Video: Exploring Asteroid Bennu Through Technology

What makes data visualization a bit different from other types of animation is that some component of the visual, some aspect of the visual, is directly based on some type of science data. So in the case of the tour of asteroid Bennu, the OSIRIS-REx trajectory is actually based on mission data.
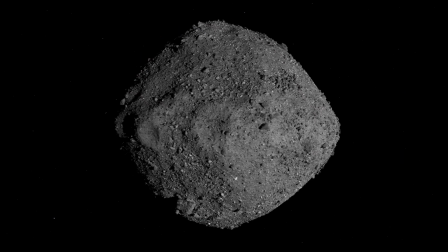The model itself, the asteroid model, that is real LiDAR data that was collected from the OSIRIS-REx spacecraft.
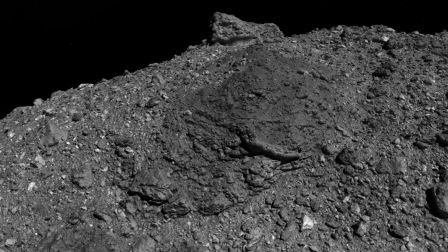The imagery that you're seeing wrapped to the surface of Bennu, that is actual satellite imagery taken by the spacecraft.
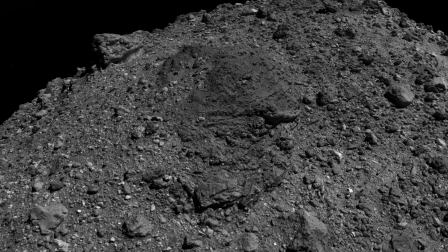And so that's kind of the difference between visualization and animation, is we're showing the real data. This is the real asteroid.
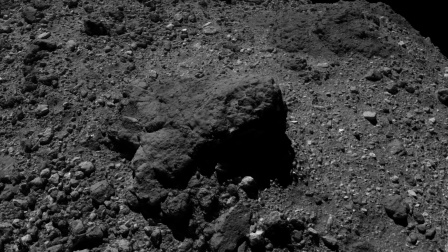So if we zoom all the way in on a boulder, that's the real boulder. That's what it looked like from the perspective of the spacecraft. I'm Kel Elkins, and I was the lead data visualizer on the tour of asteroid Bennu. I'm Dan Gallagher. I was the producer and writer on the tour of asteroid Bennu. Tour of asteroid Bennu was inspired by an earlier video that was also made by NASA's Scientific Visualization Studio, and that video was called Tour of the Moon.
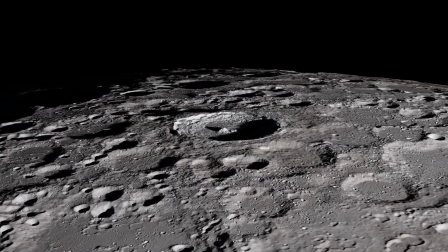The visualizer, Ernie Wright, used elevation data and high-resolution imagery from a NASA spacecraft called the Lunar Reconnaissance Orbiter.
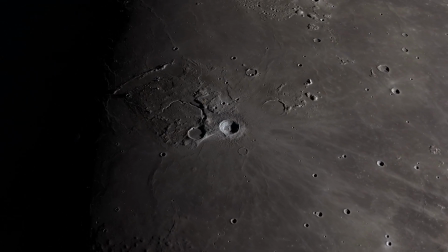And he was able to fly the camera very close to the lunar surface and show the actual textures,
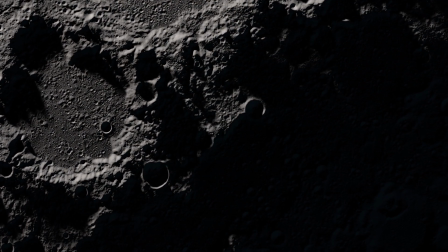shadows, highlights, just the way that they would appear if you were hovering close to the surface of the moon.
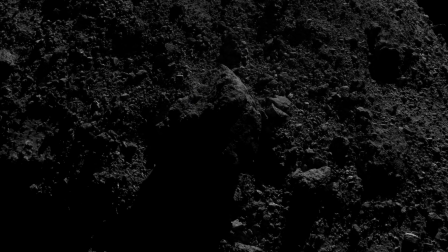So we kind of borrowed some of those techniques for the tour of asteroid Bennu,
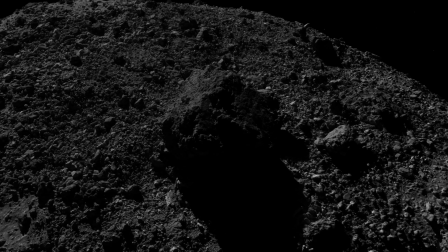really using lighting as a way to help viewers understand the shape of Bennu the shape of these different geological features we were zooming in on,
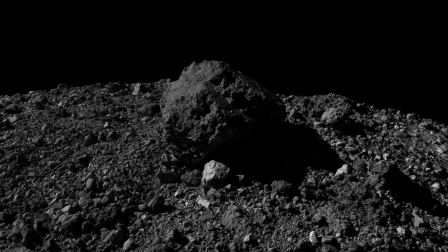which just really helped the visualization come to life.
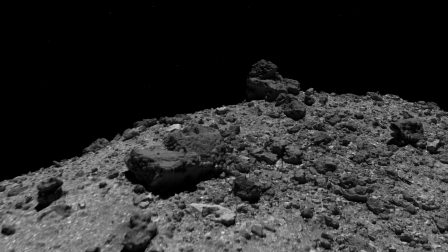So a good example of how we use LiDAR comes about halfway through the video when we take viewers to a boulder called the gargoyle.
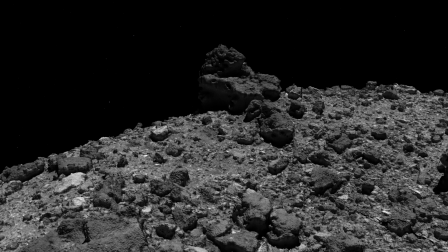Now, the gargoyle has a very complex,
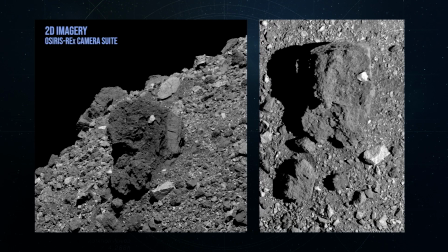amorphous shape, and it looks really different when you see it from different angles in two-dimensional photographs. But when we finally got a good 3D model of the gargoyle,
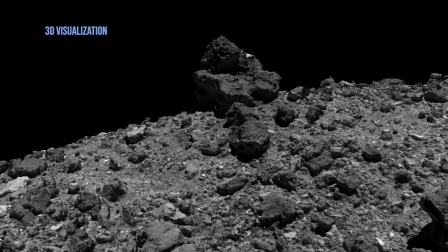Kel was able to put a virtual camera down near the surface of Bennu and rotate it around the boulder in a way that we never could with two-dimensional imagery. So something really cool about working on this particular visualization, and actually all the visualizations we made for the OSIRIS-REx mission,
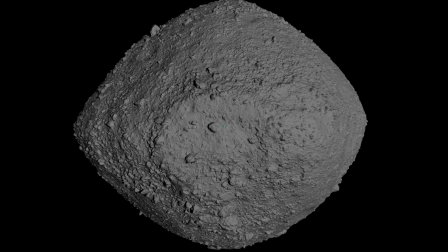was as the spacecraft got closer and closer to the asteroid on its way there, and as it spent more time studying the asteroid, the models got better and better.
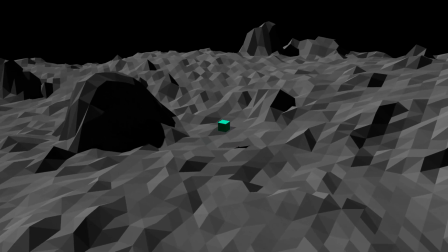The data that was collected was getting better and better. So some of our early visualization tests, we had this relatively low-poly model of the asteroid and we could only push in so far with a camera.
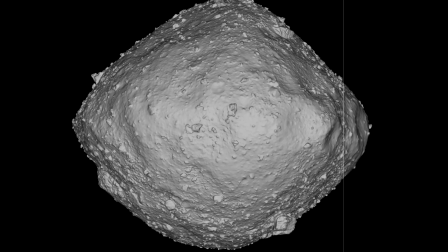You can't push in too far because you just see individual polygons.
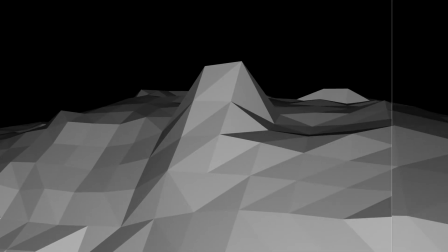But as we got further and further along, we ended up with five centimeter resolution tiles that you could push all the way into individual boulders.
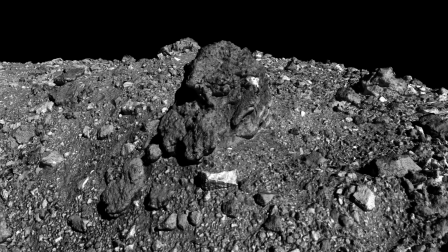And that's just the nature of how these science missions work. The more time you spend with something, the more data collect, the better the models get.
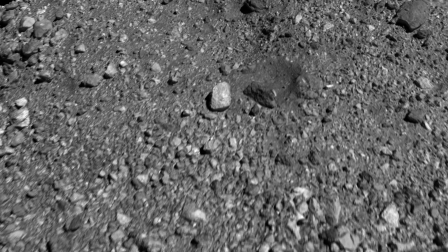Missions like OSIRIS-REx take us to places that we haven't been before.
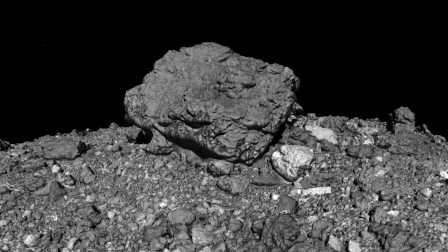Literally new worlds that we've never experienced. but they show us those places in ways that can't always be easily seen.
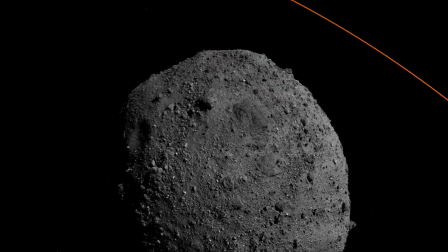Tour of Asteroid Bennu gives us a way not only to show the public what these places are like, but it almost gives us a remote presence. It allows viewers and even scientists on the mission to see these objects up close through technology.